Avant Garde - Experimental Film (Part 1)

There were other famous filmmakers who created abstract and surrealist shorts, for example, Hans Richter, who in 1921 at the start of the European avant-garde movement created one of the first abstract films, Rhythmer 21,
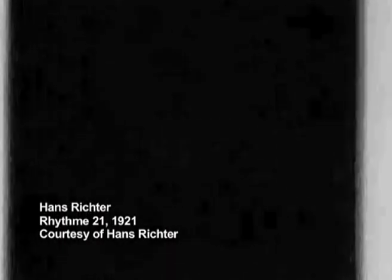consisting of squares of lights growing, shrinking, or pulsating white on black, implying a drumbeat without the sound. Man Ray also directed a number of influential avant-garde short films, such as The Macbaka, in 1926,
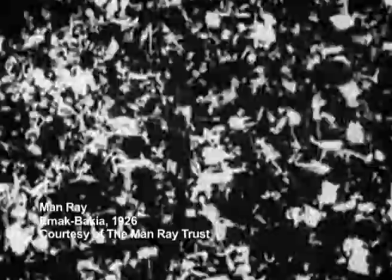which the most baffling of Man Ray's films, involving some of his most strange abstract visual imagery,
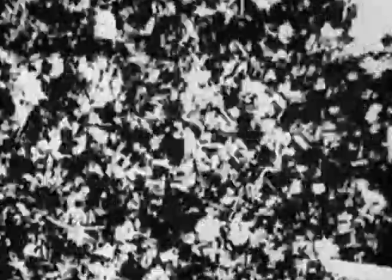with far less recognizable images than his other films.
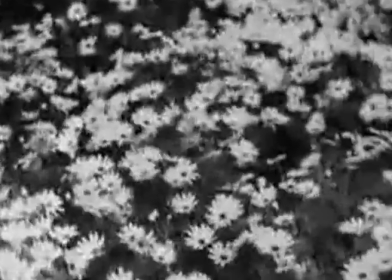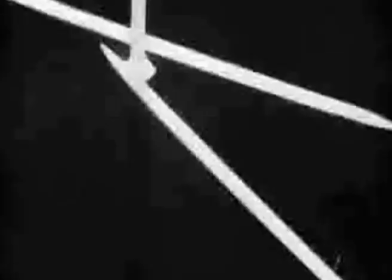Another well-known filmmaker is Lam Lai. Lai began to compose films in association with the British General Post Office. Lye experimented with painting directly onto film, a technique that he pioneered. In 1935, the film, a color box, which was an advertisement for the GPO about cheaper parcel post.
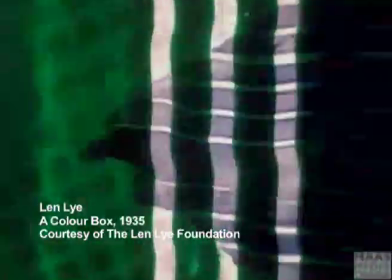The film was made up of a collection of complicated and messy movement, which had been painted onto the film. The patterns stream on and off screen, with the vibrant and energetic shapes seemingly dancing to Cuban music. A color box is one of the great classics of British animation.